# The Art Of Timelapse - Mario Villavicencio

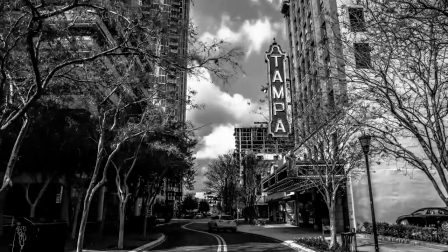6s
I'm fascinated with time-lapse because it gives you a new perspective of viewing your city, a new way of looking at things.
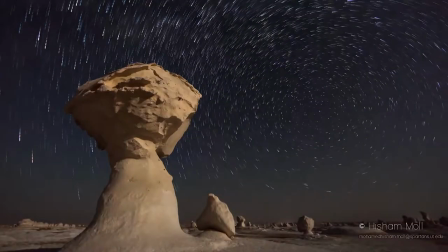15s
You rarely ever see clouds move, but with time-lapse you can see that. You can see the stars move, you can see the rapid movement of a busy city. That really fascinated me. And I started, you know, I really got obsessed with it like four years ago. I just My friend showed me a time-lapse video. He does time-lapse. His name is Koury from Egypt. And, you know, I just became obsessed. He told me, you know, no one has ever done a time-lapse of the city of Cairo. And that pushed me. You know, I came back to Tampa, did my first time-lapse film, Tampa Lapse 1. And when I went back to Egypt for the summer, I, you know, I pushed myself to be the first one to do a time-lapse of Cairo. and people really appreciate it, people love it because they've never seen a city in that light before.
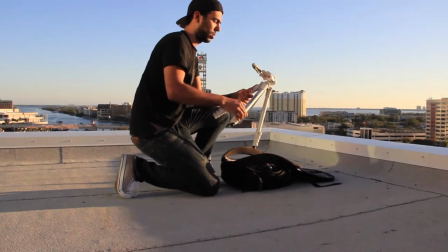67s
The most essential thing is a tripod because you need to get a steady shot, the camera can't move during a time lapse unless you're doing a hyperlapse which is something else.
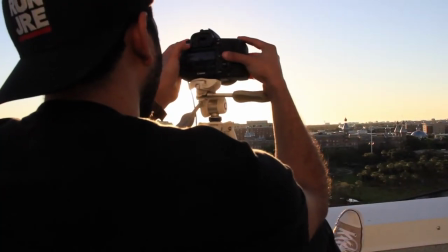75s
The second thing you need is obviously a camera and honestly you don't need a fancy camera, you don't need an expensive camera because as long as you can shoot raw, you can really bring out the colors you know because you shoot raw you can export in 4k you know the pictures come out
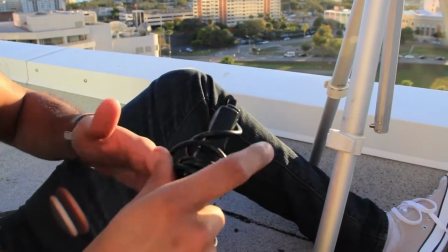92s
in 4k big higher than 4k the last thing you need is an intervalometer the intervalometer it's it's it's a tool that allows
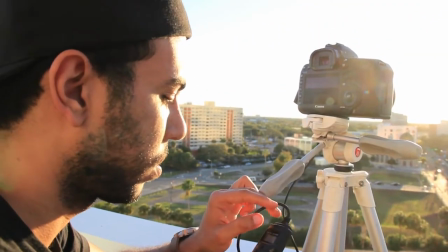101s
the camera to take pictures to take pictures at a set interval so it takes a picture every five seconds automatically so you don't need to be there pressing the button that's
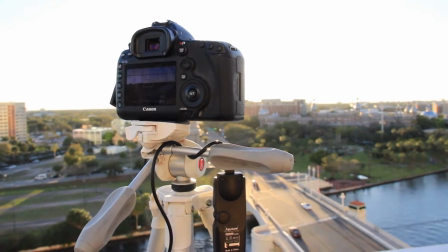109s
a lot that's what a lot of people think I do they think like I sit sit behind the camera and just press the button every five seconds No, there's a tool for that. And the last thing you need is earbuds. I always take earbuds with me because you're out on the field for a long time. Maybe 10 minutes or maybe 2 hours. So you got to keep your mind distracted with music, podcasts, audio books, whatever you want.
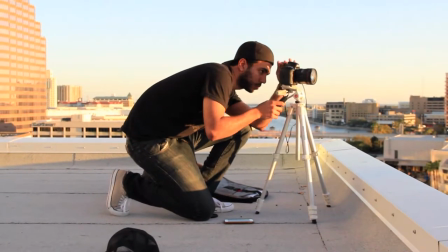129s
I would say there's like 3 stages to doing time lapses. So the first stage is pre-planning, which is like location scouting.
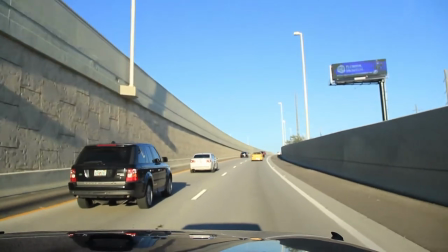137s
So every time I want to shoot at a location, I'll go there a day before,
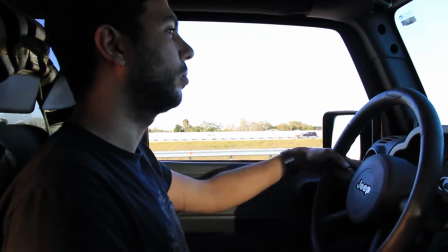141s
plan it out, Make sure, you know, even go on Google Maps and see where I could stand, you know. I can get on top of a garage and get this shot. Second thing is shooting, so going out in the field and actually doing the time lapse.
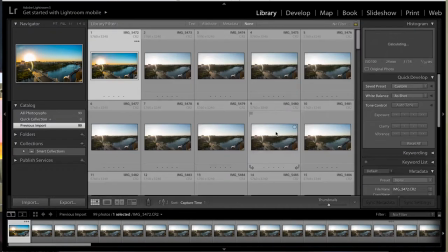154s
And then third thing is editing. Take all the footage back, you know, drag it on the computer and convert it into a video file.
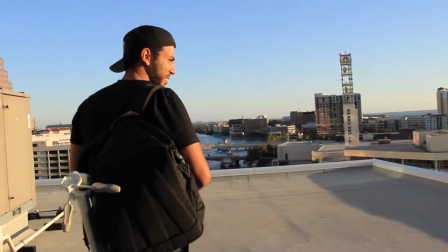162s
I guess the challenge, the biggest challenge is finding the best shot.
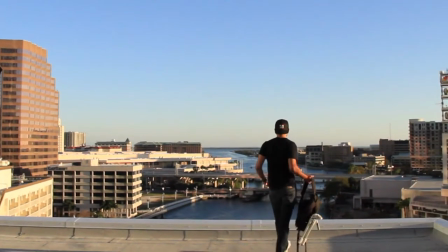166s
Is trying to find the perfect, you know, because some places, you know, it's restricted. you're not allowed to film there.
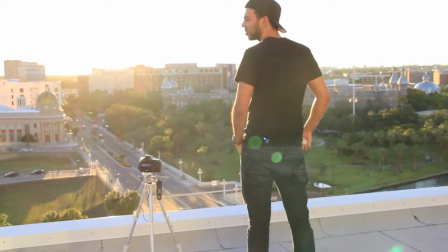173s
So really, location scouting is an important step. It's a challenge because you've got to find the perfect spot to take the picture. Right now I'm doing my latest project is Tampa Laps 2. I made Tampa Laps 1 four years ago, so this is my second version. Tampa Laps 1 was actually my first time last project, and this will be my third.
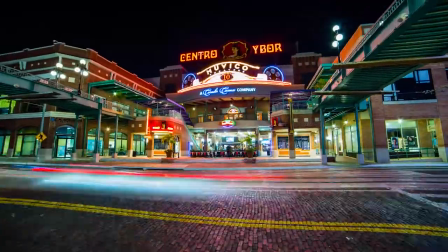198s
And it's covering all of Tampa, Ybor City, downtown, Tampa Theater, the historic places.
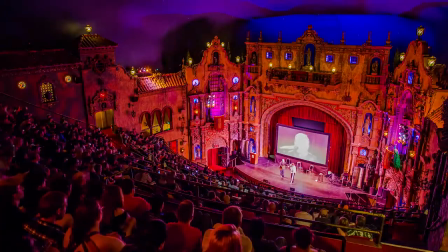203s
You know with Tampa Labs 1 I couldn't get into these locations because you need a permit. So this one I really stepped it up and I talked to the film commissioner and I told him I want to get in the Tampa theater and I want to get in the trolley. Can you get me in these locations? I want to get on this rooftop. So I'm really pushing myself to you know really expose Tampa and what it has to offer.